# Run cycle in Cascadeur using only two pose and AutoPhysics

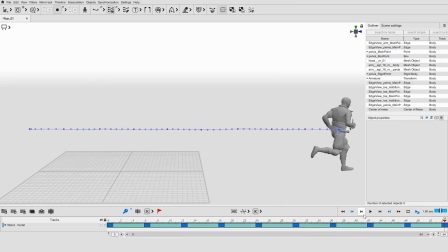0s
In the early access demo video of Cascadeur, there was a clip where they made run cycle by only making two poses.
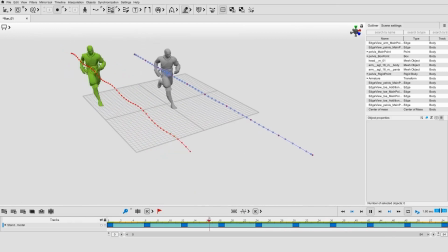7s
They made it seem very simple, and I wanted to try out how easy it actually is for someone who is not an animator to replicate it.
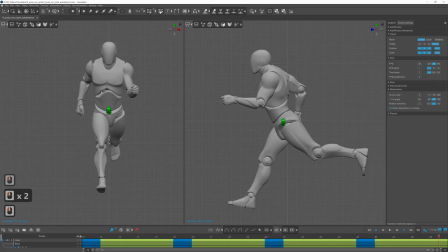15s
You can see here the final results. The hands are moving a bit weird, which I realized later, but I think it can be fixed with the correct interpolation. And I will also compare it with and without AutoPhysics applied.
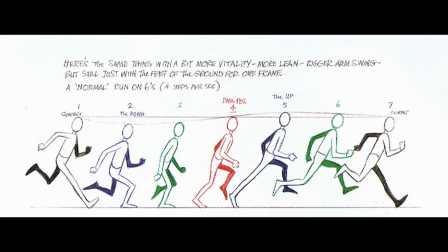33s
The two positions that I will create are the contact and the passing poses,
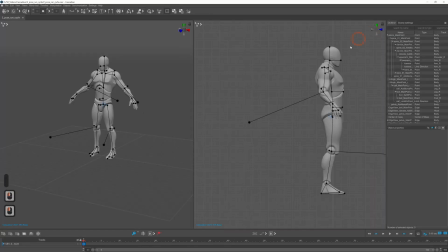38s
and for the reference I use this picture from the animator survival kit.
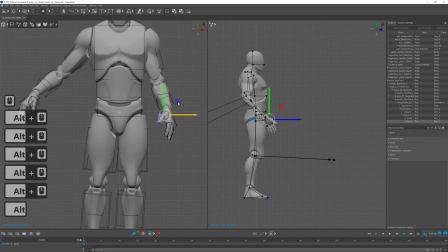43s
First, I wanted to create a more relaxed pose by curling the fingers using local mode, and I activated local tail mode.
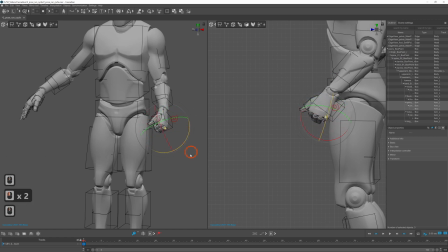51s
I also moved the feet closer to each other since during running they are placed close to the center of the character.
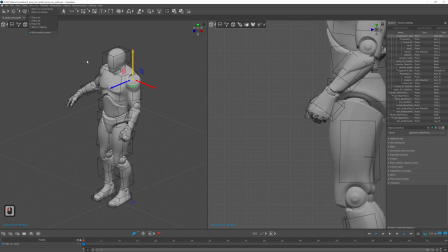59s
I only posed one side, then selected box controllers from the other side,
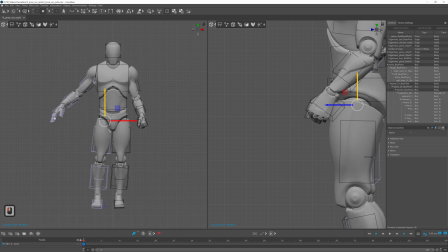65s
set the mirror plane to YZ since the character is facing to the Z direction, and mirrored the pose. You can also see the keyboard and mouse presses on the left side. I think that it might be helpful for some of you.
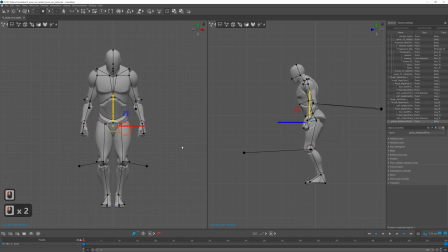83s
For the contact pose, the hip is rotated slightly towards the first leg, which is almost straight, and the heel is touching the ground. The thigh on the back leg is almost parallel to the spine, and the knee is bent around 90 degrees.
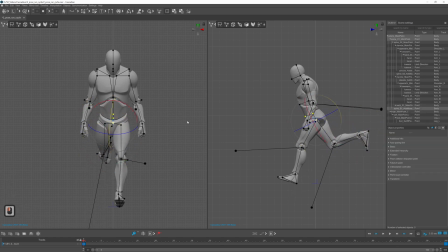98s
The opposite shoulder is kind of rotating towards the first leg, and both elbows are bent around 90 degrees. Also, the head is looking forward.
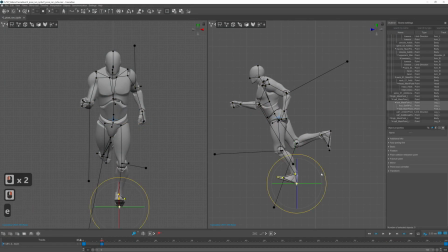114s
For the passing pose, the character is standing on their toes. To achieve this, I locked the toes by pressing R and lifted the ankle. The right leg comes forward and the toes are pointing a bit down. The spine and the shoulders kind of back to the middle point,
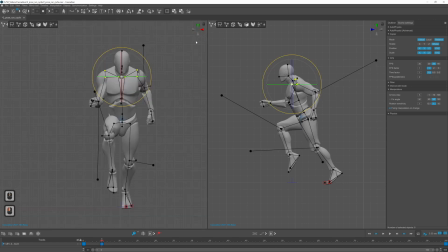132s
and the hip can favor the front leg since the hip is driving the movement.
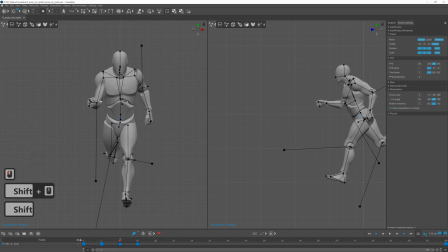147s
Once you are satisfied with the poses, you can duplicate them by selecting the interval and shift middle mouse drag the interval on the timeline. Now you need to mirror the poses and move them forward in space. To do this, select the last two keyframes and mirror the selected interval.
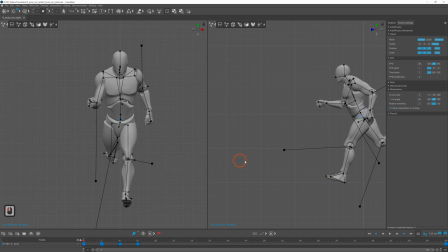167s
I only later realized that the pole target for the elbows and the knees were not symmetrized, so the interpolations were messed up later, and I had to do the poses again.
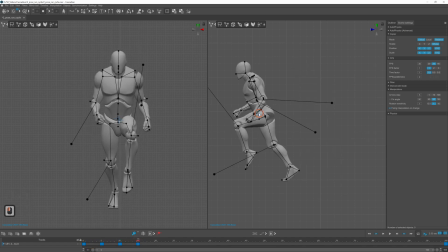182s
I'm not sure if I did something wrong or is this an issue with the software, but keep that in mind and correct the pole targets if necessary. To move your character forward, select the center of mass and turn on interval edit mode.
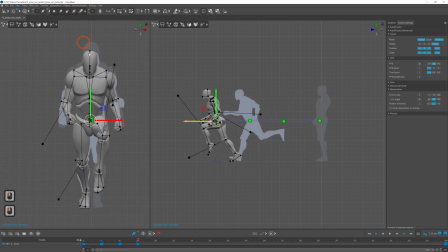199s
It can be helpful to turn on also the ghosts for the previous and the next keyframe to see how much you need to move forward. Select the center of mass for the last two keyframes and move it forward
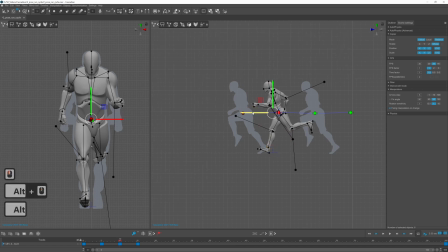214s
so the center of mass travels kind of the same distance between each keyframe. Now select all four keyframes, duplicate them and move them forward again.
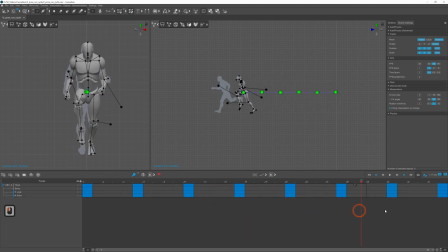231s
Now you can set the interpolation mode for each body part. For the legs I used IK and for the arms I used FK interpolation. For the head and the body I use linear, and everything else is in Bezier interpolation mode.